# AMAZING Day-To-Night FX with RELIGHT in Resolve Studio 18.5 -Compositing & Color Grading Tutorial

Resolve version 18.5 is out, and there is a very, very cool feature called Relight. It magically figures out where everything is in your shot and which way all of the 3D faces are facing, and it lets you add a digital light so that you can relight things in a realistic way. Now, this feature is only in the studio version, that's the paid version of Resolve, but boy, it's really cool. We'll probably be doing a few tutorials on this kind of thing. But here's something particularly mind-blowing that I want to show you using Relight for a day-to-night conversion.
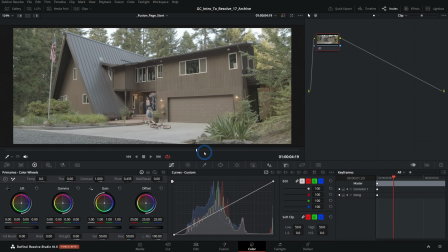0:32 Let's go. So here I have a shot. This is from our Intro to Resolve course. And this was shot during the day, but it's supposed to be a night shot. And typically what we do is we would color correct this to look darker. And then we would do some fancy compositing to kind of add some lighting back in and everything like that.
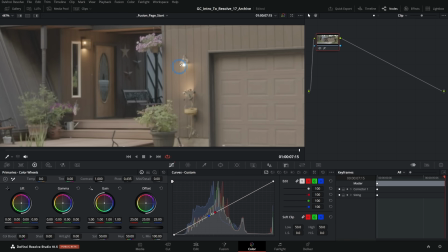0:49 We did shoot this with the day-to-night conversion in mind. And we were really smart this time and actually turned on these lights.
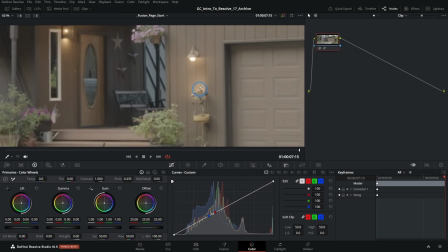0:54 And not only that, but added some higher powered LED lights here to kind of accentuate this light feel.
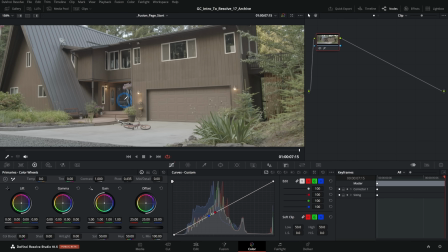1:01 So even though it's really bright, we do have these practical lights on, which is going to sell the effect a little better.
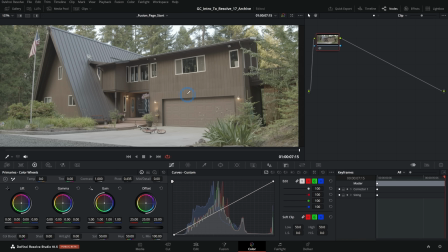1:07 So let me show you how this works. So we'll do a little bit of prep here and then we'll get into the Relight stuff.
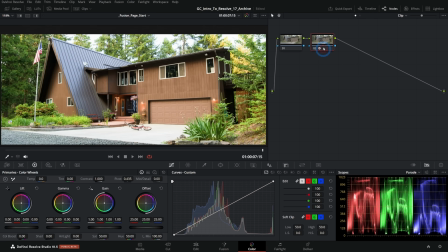1:12 The first thing we're going to do is color manage this. And I'm just going to do this with a color space transform in our second node here. If you don't know what the heck a color space transform is, I have a video on that right here. And so we have that set up. This is just going to give us our normal looking colors. Now, this looks like we shot it in the day, so let's fix that.
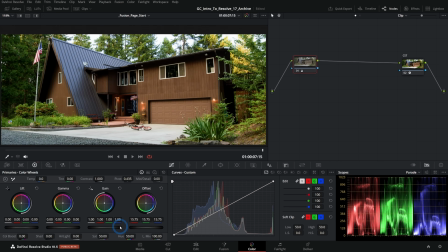1:30 The first thing I'm going to do is just take our offset down quite a bit and maybe take our gain down a lot, just so things are a lot darker, okay?
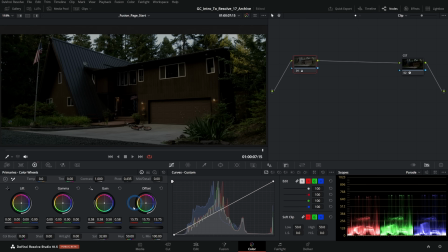1:37 I'll also maybe take the saturation down. And what I really want is this to look like this is shot, you know, when it's almost dark. Take the gain down just a little more. And maybe we'll take the offset just a little bit cool so that this is starting to look like this was shot in the evening time.
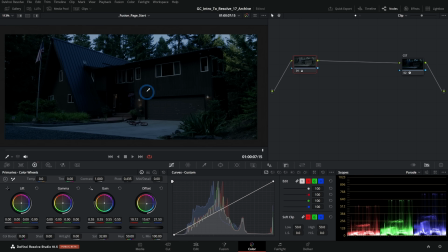1:54 Okay, so most of this shot looks pretty good, I would say. It's interesting how light shots are that are supposed to be at night in the movies. So I wouldn't say this is too far from where we need to be. Maybe I'll take the gamma down a little bit, just to crush those dark places down a little bit.
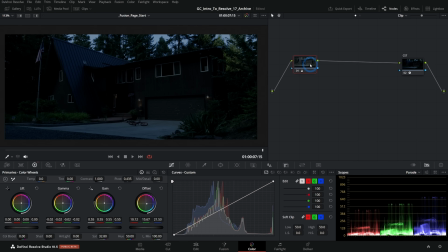2:09 Something like that, I think, is probably okay for now. I'll make another node here and we'll work on the sky. So we'll call this sky. This first node we'll call primary. And what we're doing is just making everything look like it's nighttime. And then we're going to work on these lights with our relight node. So let's select a window and I'll just grab this pen tool here.
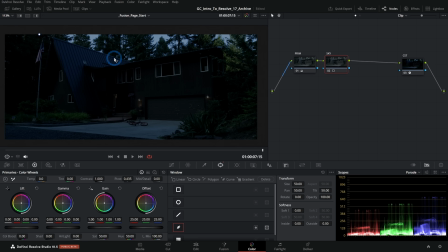2:28 That'll make a power window. And let's just select kind of the top part of this house and over here, and I'm just going to make kind of a big selection of the sky so that we can adjust the sky separate from the rest of the house because the sky is a little bit bright.
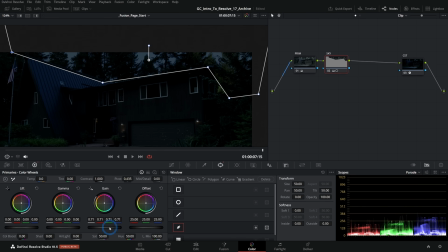2:42 So I'll just roll down on my scroll wheel over this gain master wheel like this. I'm just taking this gain down to where it looks like that sky isn't just lighting everything, okay? And then maybe we'll make that a little bit blue as well. Yeah, something like that. And now if I switch off of our window palette, we'll see we have this pretty harsh line here.
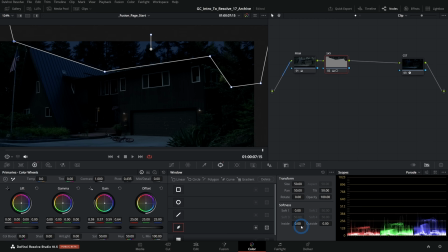2:58 So we want to soften that. So we'll go back to our windows here and I can just push the outside up and that will give me this double line.
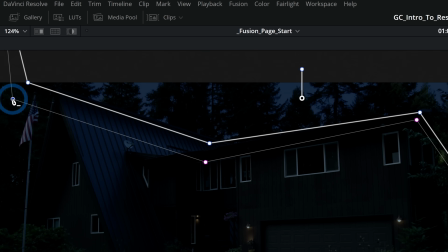3:07 And now I can kind of decide myself how I want this to sort of fade out.
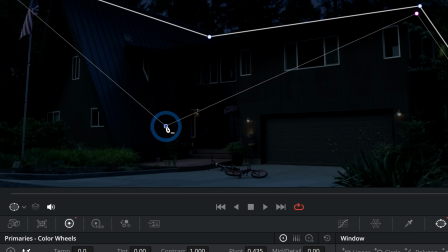3:12 So let's just kind of bring this down here just so our line isn't so harsh.
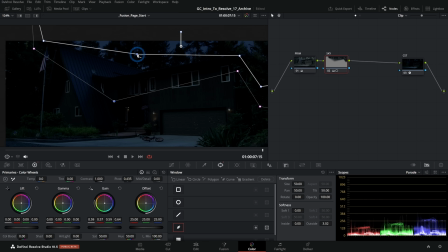3:18 Something like that maybe. Maybe we'll even bring this up a little bit. So we don't want there to be an obvious line. We also don't want to darken this house too much, but I think something like that'll probably do. We have these kind of dark shadows here. We have the dark sky, something along those lines. So here's before and here's after, just taking down that top.
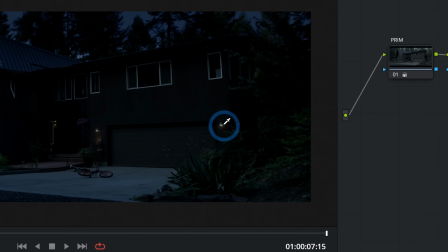3:35 So now this looks sort of like it was shot at night, but one problem is that these lights are not bright enough.
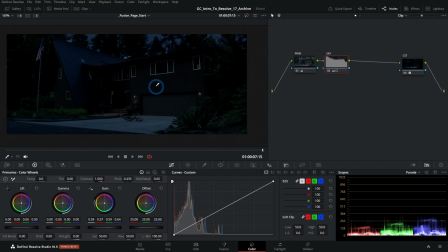3:42 They're obviously turned down, which is going to be a problem for that whole realism thing. This is where the magic of Relight comes in, because what we can do is make a layer over this that uses the starting image. So let's go ahead and I'll just hit Alt L. That's going to make a new layer node and let's adjust this.
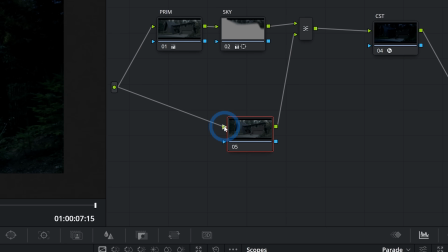4:01 I don't want this to come from our primary. I want this to take from our original image like this. And as I hook that up, we're just going to look at our original image.